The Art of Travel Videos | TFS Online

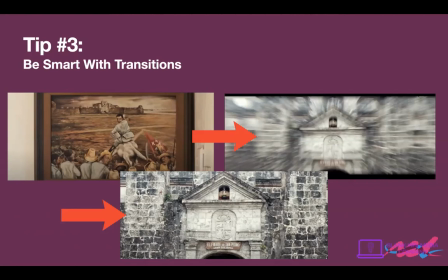there right here in this background and then I transition using like a cliche zoom in transition right here into said castle. So the transition from painting of this castle to actually being in front of the castle is a cool transition, right?
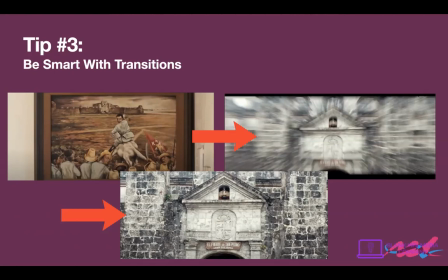It's, it's, it's, it's, it's, it's taking into account what I want to show in the next frame. Okay. So just, if you want to use any fancy transitions, like the zoom in one, be smart with that, right?
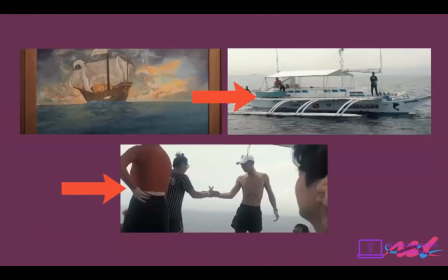I could say something else like this as well. So here we have a boat, right? A boat in a frame with a C. And here I just use a simple fade in transition with a mask and boom, transitions here. And then I want to show the people on the boat and then I transition here.
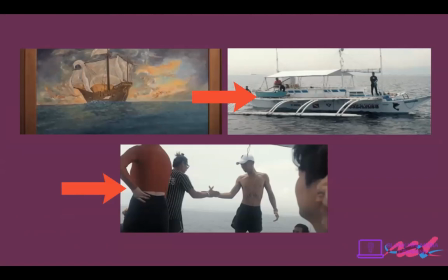So I guess another thing to point out that transitions are good to like show location first and then transition into. So in this case, I'm like, okay, so I want to use this painting to transition to this boat because I was on a boat and I filmed a boat.
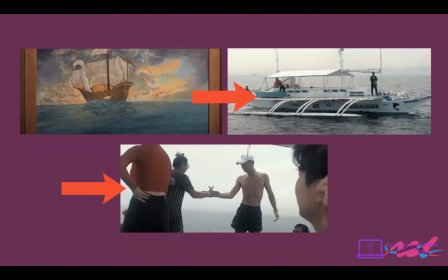And then I want to use this boat as the location establishment of where I am now. And then, boom, I just want to show the people interacting in the boat. You know, you just got to think about it before you do stuff, right?
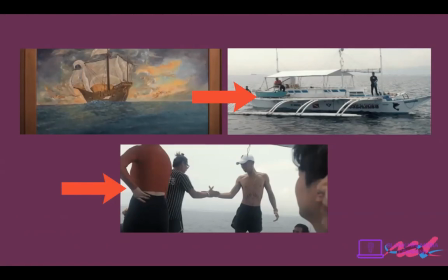So that's how to make your transitions a little more appropriate at times instead of just spamming it, like copy and pasting it. It helps you enhance the storytelling by bringing you to this location to another whilst making it aesthetically cool.
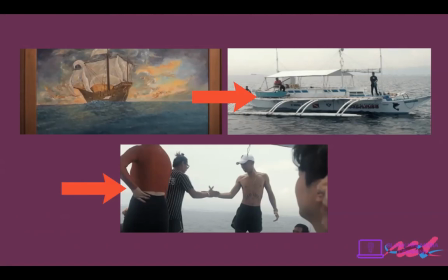I mean, nowadays, aesthetics is kind of a big deal, especially in the modern editing age where, you know, a person can get a million views by just having such a subtly aesthetic, you know, lo-fi vibe.
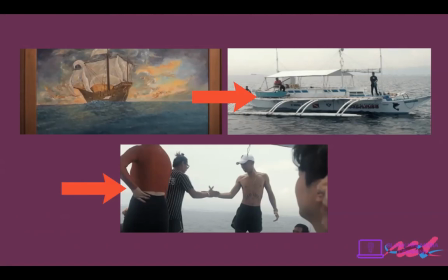So, yeah, aesthetics do matter nowadays, especially if the clientele or yourself are in the younger generation, you want it to look aesthetic, I guess.
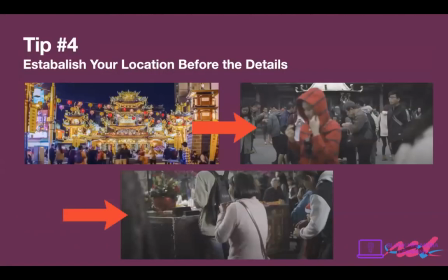So, yeah, moving on to tip number four, establish your location before details. Now, this kind of goes hand in hand with the Be Smart with transitions. Be Smart with transitions applies to any transition type. So, if you want to use a certain transition, make sure it has purpose behind it.
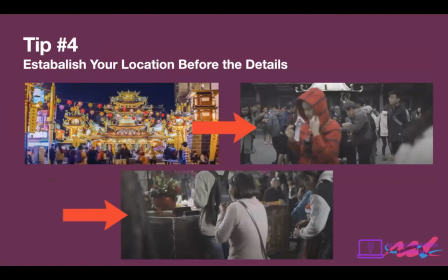But establishing your location before the details, I think it's important specifically for time, not time traveling, travel videos. Yes, sorry, it's really early in my part of the world. So, yeah, establishing your location before the details.
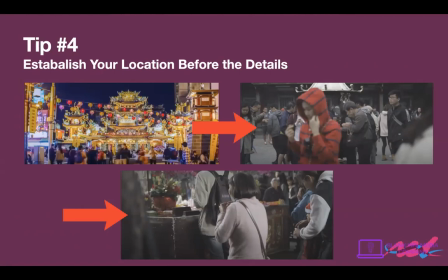So what I mean by this is that, let's say you and a friend of yours travel Europe, you know, for five days, right? You got all this amazing footage, but you want to like edit it, right? But you edit a piece where you're just kind of showing off all the cool things you've done.
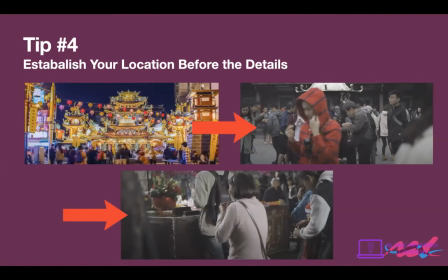You know, oh, I went GoPro, I went shark diving, I went to the White Houses in this beach that every influencer goes to. Oh, I went to the Eiffel Tower. Okay, fantastic. But how are you going to tell the audience who's watching? Because, you know, you're making this video and people are going to see it.
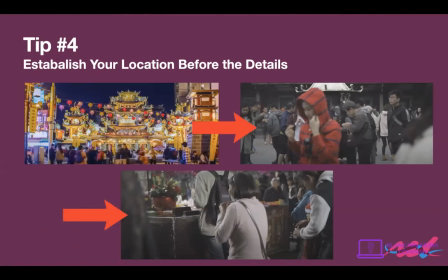How are you going to tell them, like, this is where I was in A and then here's where I was B. You got to establish the location. So via drone shot, via just a video of the most famous landmark in that area, a video of the open fields, the video of the forest that you're about to end.
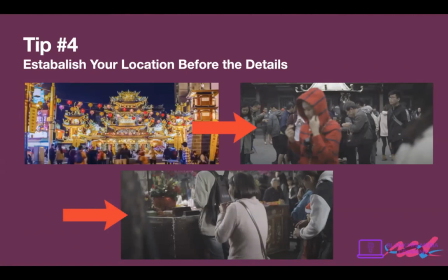And so you got to establish your location before you can show the details within that location for the viewers to be like, okay, so he's here now. Okay, that's one location. Okay, he's here now.
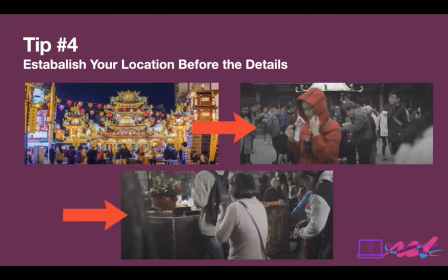Now, again, I'm not saying like the whole video has to be like structured like that. I'm just saying, if you want to show off something significant happening in an area, like some cool things you've done or some interesting things you've captured, it's always good to establish where that location is.